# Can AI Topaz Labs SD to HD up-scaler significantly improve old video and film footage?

We've wrapped the shoot, and James, one of the assistant editors, has digitized it into the Avid, which is over here. Simon is going to start editing now. The great challenge is going to be, well, there's several challenges. First of all is to take the original footage from the gig that was filmed and integrate that in,
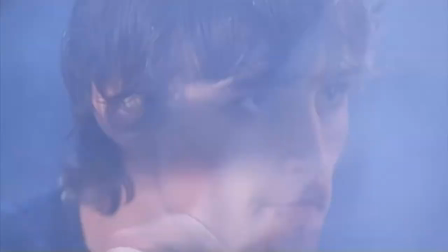and also work through the hours and hours and hours of material that we've shot.
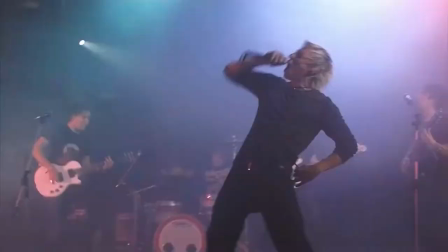We've got maybe 3 or 4 hours to take down to just 3.5 minutes. And we've got to do it very quickly because we've got a deadline to get it out for the boys. So, over to Simon. Well, because we shot so much material, the thing that I always like to start with is to sync everything up. So you lay down the music track first, and then you put in every single shot that we did. So what you end up with is, I've actually got 19 tracks of the whole song. So that's the guitarist shots, the drummers, the bass player, and the lead singer. And then I go through every single track and I actually take out all the stuff we don't need. Editing's about just getting rid of the rubbish, really. So, and then what we're left with is, you can see from the timeline here,
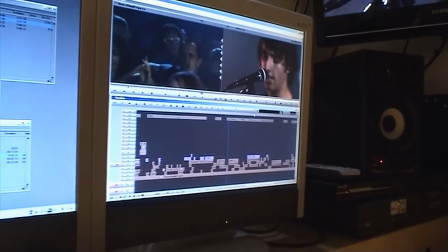lots of little clips and individual shots. And each shot is a different part of the best bits of what we've got. So then it's a case of just selecting which bits we use. And then it's a case of just pulling in the other material from the gig and deciding which shots of those we're going to use.
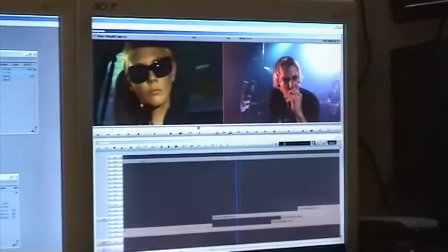And then we've got a little story going on, so I've also built the whole thing around that.
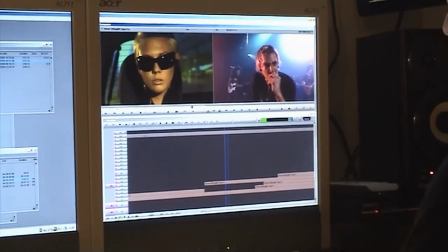But it's syncing up, for me, is the hardest part. So during the edit, one of the things that we can do to make it look even more attractive is we can add some special effects and some, it's called plugins, which both Final Cut Pro and Avid use. And one of the ones we've used a lot of is kind of like wobbly cam. That's very popular. And the really, really great one is the super shake, like that, which is a lot of fun.
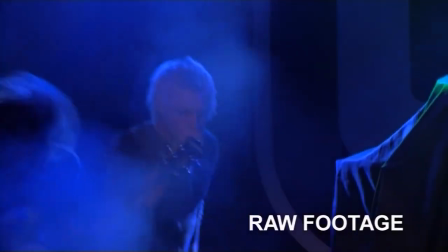And that really hides a myriad of sins. And we're using lens flares and extreme color grades and all of that stuff.
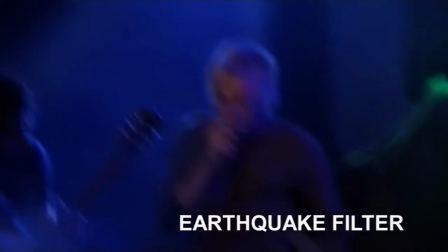We hope is going to create this very, very overwhelming, very energetic, very loud and vibrant experience for the viewer. Now we've got a final cut, even though it's not the very, very, very final cut, it's not graded, not got special effects, that kind of stuff. We have to make a DVD to show the boys tonight, and this is probably the best part of the whole process for all of us, because for filmmakers, for storytellers, it's all about putting a movie in front of an audience. And okay, this audience has the most vested of interest, they're actually in it, but I think they're going to enjoy it, so let's see what they think.
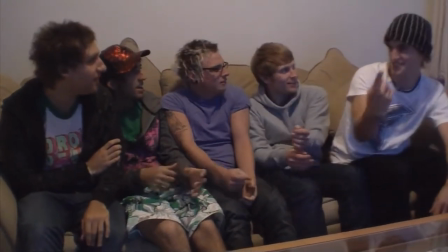Guess who I'm friends with on Facebook? Who? Hey. Hang on, hang on. So am I!
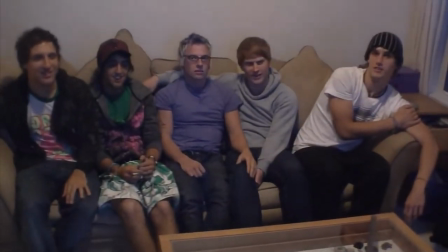What an legend. So how are you feeling, guys? Good. Excited. What are we doing here?
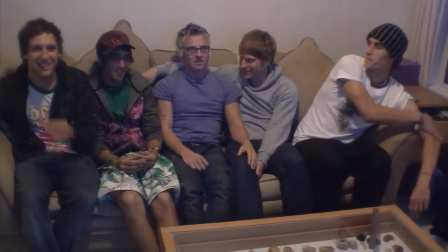We're watching our video. I had to wet our pants. Are you nervous? Yeah.
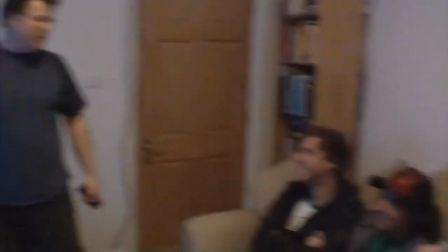I'm not nervous. Well, are you nervous? Yeah. Let's play it.
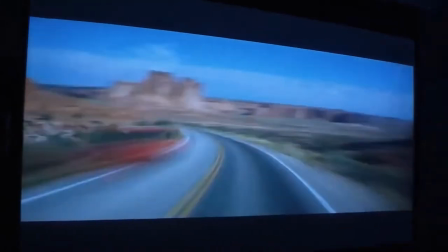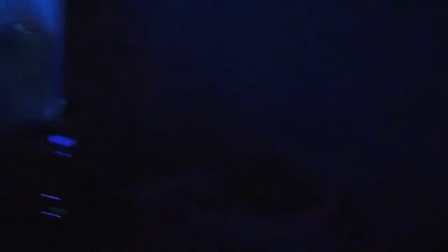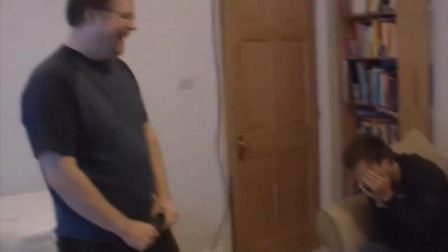So now you can watch the video.
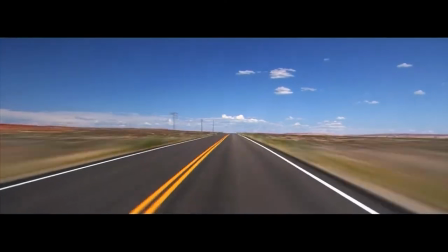something is not quite right in this town.
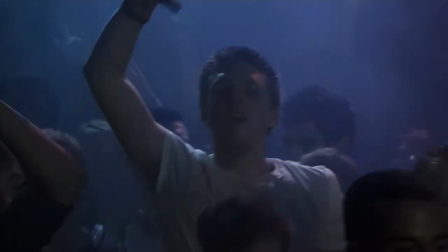As the light is fading, I fear for everyone.